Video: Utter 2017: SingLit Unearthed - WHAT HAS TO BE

Hello, this is Jerrold Chong. He's the director and writer for our animated short film, What Has to Be. And this is Jiaying Li, the co-writer and assistant director of our film.
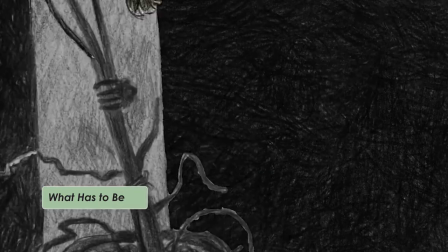Yeah, actually after reading the Rajaratnam's short story collection, this particular story stood out because it's so simple. I think it's barely like 4 or 5 pages long, and but it provided a very intimate glimpse into the relationship of the husband and the wife.
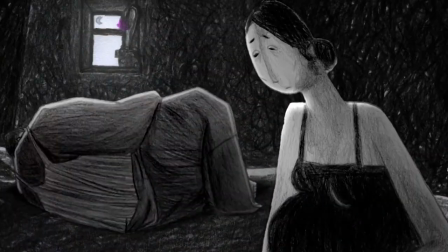(0:37) Don't wait up for me. Please, you go to sleep.
One of the first names that actually came to mind was Sivakumar. I saw him in A Yellow Bird.
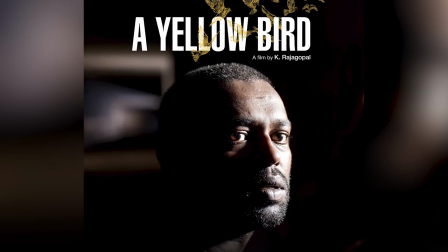(0:49)
His voice and his aura on screen really embodied the character that I had in mind for the husband.
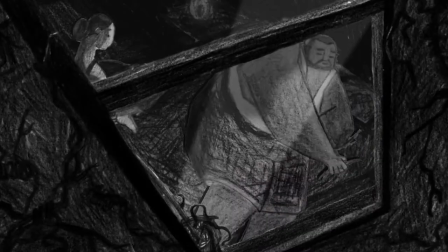(0:55)
And when I met him, his personality really gave me a lot of confidence that he could pull off this character. And I asked him to recommend any particular actress that he was familiar with, and he recommended Rebekah, which was great because when they came together for a blocking rehearsal session, there was immediate chemistry that made directing a lot more easy.
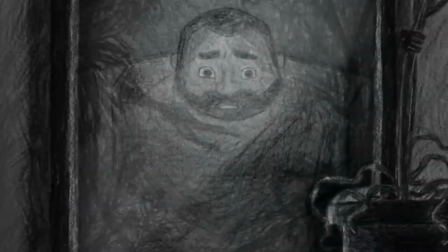(1:23) Yes, I can trust you.
So the first thing we thought of is that we wanted the husband figure to be really like physically feel very massive and very stoic.
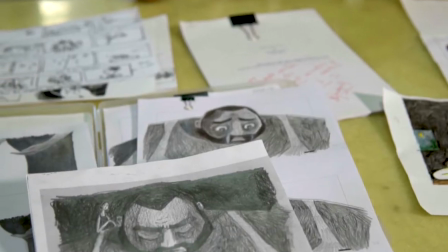(1:33)
So we can see that we've used like a lot of like angular shapes and squarish shapes as like a base structure for his body.
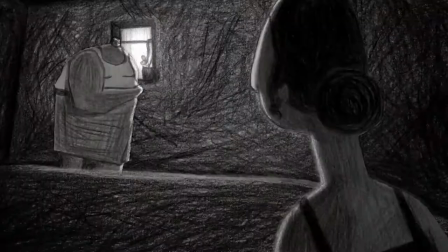(1:39)
And then you'll see that head is very small, but the rest of his figure is like really physically intimidating. Then on the other side, you have the wife who is meant to feel a lot more frail.
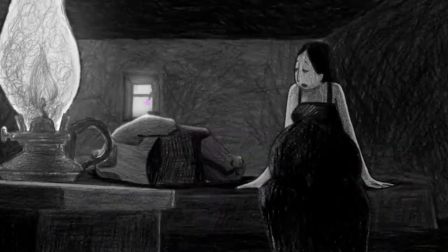(1:49)
So by comparison, you know, she's a design with curves and almost similar to the curve of an orchid, whereas he is like very stable and very massive.
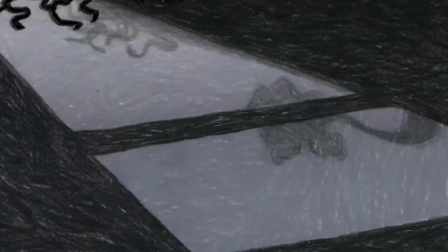(1:58) Many times I had my fingers curled round the tiny throat and
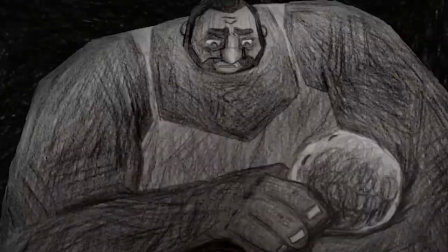(2:03) thought that I had only to squeeze once and all would have been over.
Hey, so this is our wonderful animation team. Okay, aside from Jerrold, we also have Mark, Andre, as well as Yifa that's been working with us to create our animation. It was slightly challenging because during the entire process I was overseas.
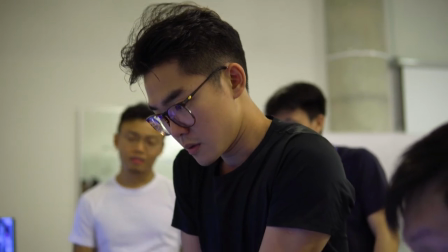(2:27)
There was a 6-hour time difference. Yeah, so every time when the entire team here in Singapore start work, I'm still like sleeping, or when I'm still working, they're already going to sleep. It's really down to the fact that you know that the director is Jerrold. I mean, we are all animators.
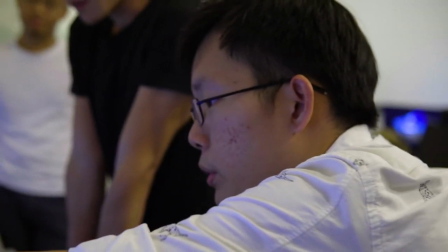(2:43)
Once you know the director is Jerrold, then you just have to tell yourself, okay, you will direct. You know the direction, and I'll just focus on the animation itself, like acting and what does the character convey kind of feelings.
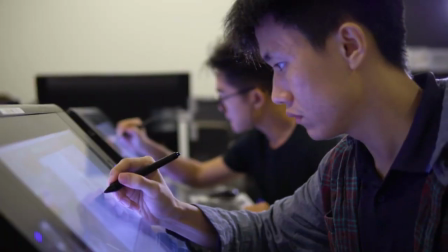(2:55)
For me, because I joined the team quite late, so it took me a while to get up to speed with the rest, especially in the drawing style. We actually have quite an open
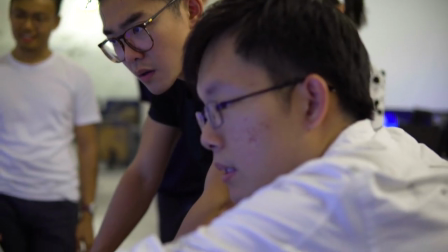(3:07)
environment where we feedback on each other's work, and I think it has made the whole animation a lot stronger.
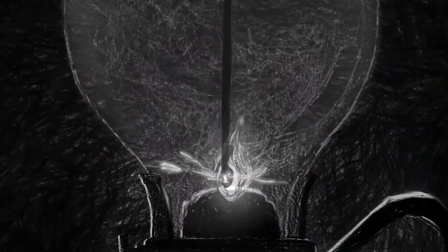(3:14)
Yeah.